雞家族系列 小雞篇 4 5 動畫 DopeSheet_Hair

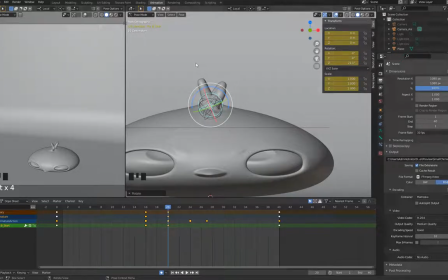這裡現在目前我只動這個旋轉軸所以頭髮看起來直直的這個我們之後我們在調頂端的 stretch 的時候我們再把它來做修正播放一下
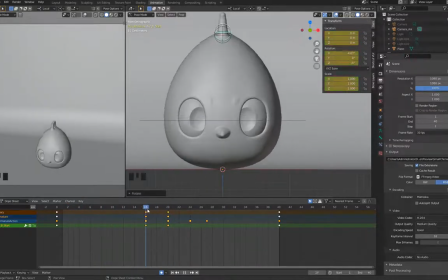那這裡我們中間不用做太多因為這裡其實主要是塌下來是尖端的頭髮去往下塌
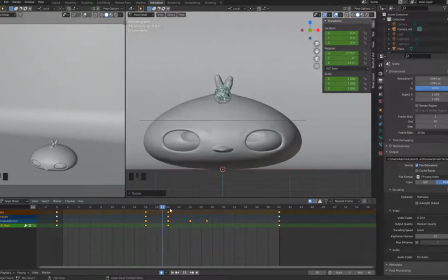好 然後我們往上往上的話其實理論上說我們往上的話衝的速度其實頭髮會完全跟因為風完全塌平但是因為我們這個是loop的動畫我們這裡蹲下往上
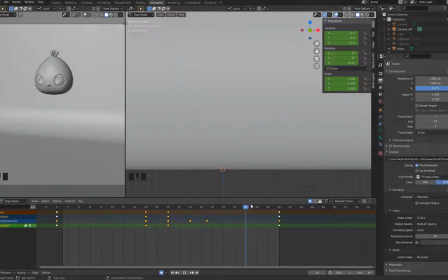我們這裡就先不動因為我們還要回規loop嘛所以那這裡的延遲可能是到後面這裡才會恢復最後一根頭髮我應該往後面轉不然他一直都在卡在右邊
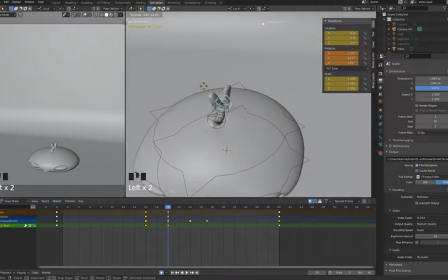這根頭髮我們把他轉過來轉過來
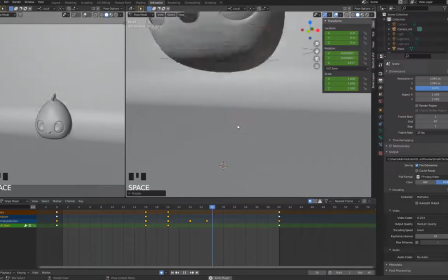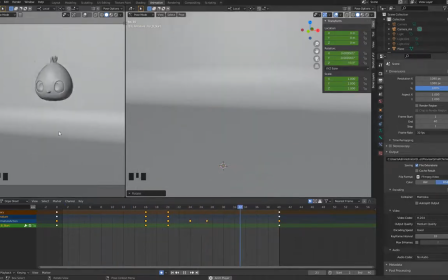像這樣的話我們動態至少是順暢的說擠壓
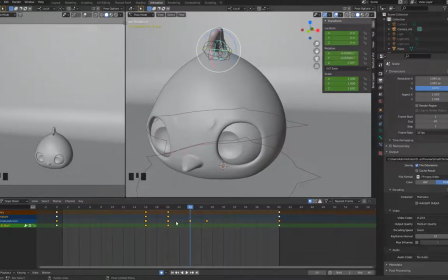殘起這裡我們這裡可以把我們這邊的key稍微做一點延遲ShiftD我們複製一個這裡
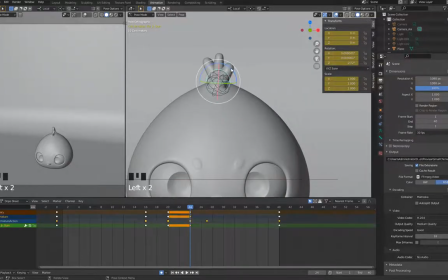這裡複製後我們再稍微把它加強一點让它动作更延迟一些
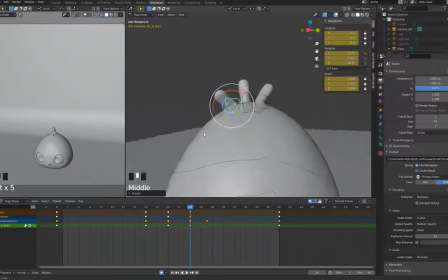这样一点调一点的话其实就会觉得好像是因为力量的延迟造成它
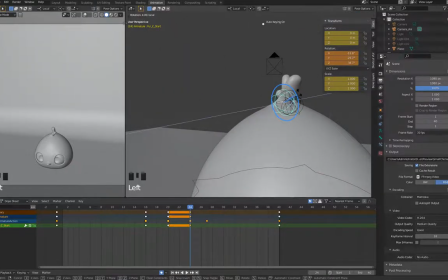头发还在继续往下
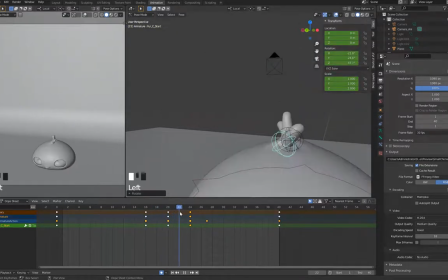这里就会落下的时候就觉得起来好像是还在实践它还没到有点延迟往上再打开我们从侧边這裡側邊我們往上的中間格我們可以把爬下來我們可以在我們中間格的地方往上衝了這一格我們一樣把
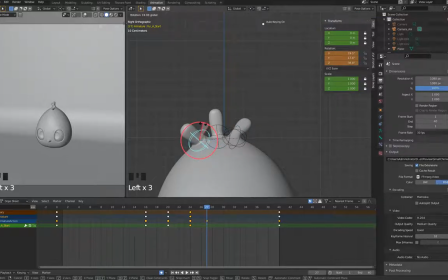頭髮往前往後再轉開再加強一點讓他會有一點像就像我們這裡第16格我們往下拉的時候因為速度感頭髮的影響這裡再加強一點
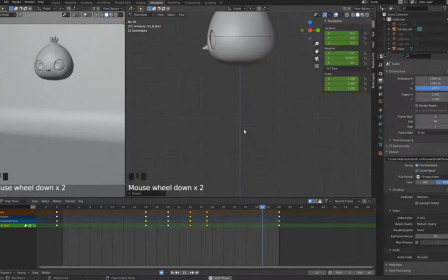好這是我們頭髮的動態的初步的調整
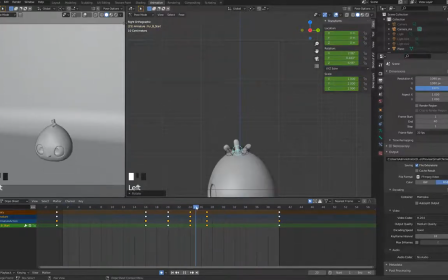再來我們就是要調我們的髮尖我們可以按 alt h 幫我們其他頭髮弄回來骨頭先控制器顯示出來我們可以把這幾個 key 我們反過來把它嗨起來
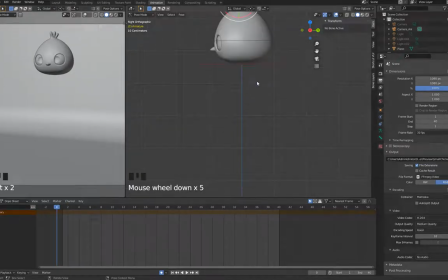這幾個 key 我們一樣在關鍵格的地方我們先 set keyi set這一個因為我們是做stretch的骨頭所以這幾根骨頭的控制其實都是position為主
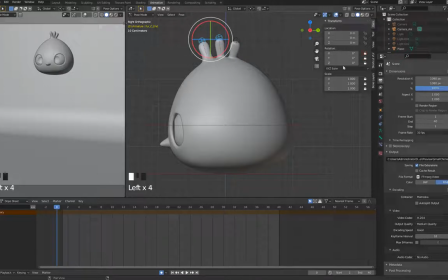但也有rotation這裡就把他其他的key都鎖起來rotation先留著我們會我們目前沒有要做skill這裡我們在關鍵格的地方按i我們要設location跟rotation的key
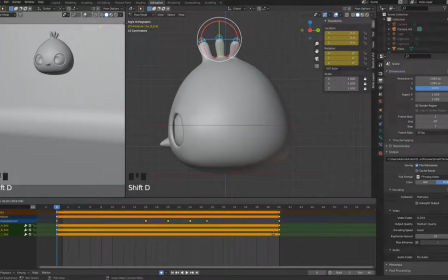我們Shift D到最後一格 最後一格先不用我們去到關鍵格關鍵格都先鎖起來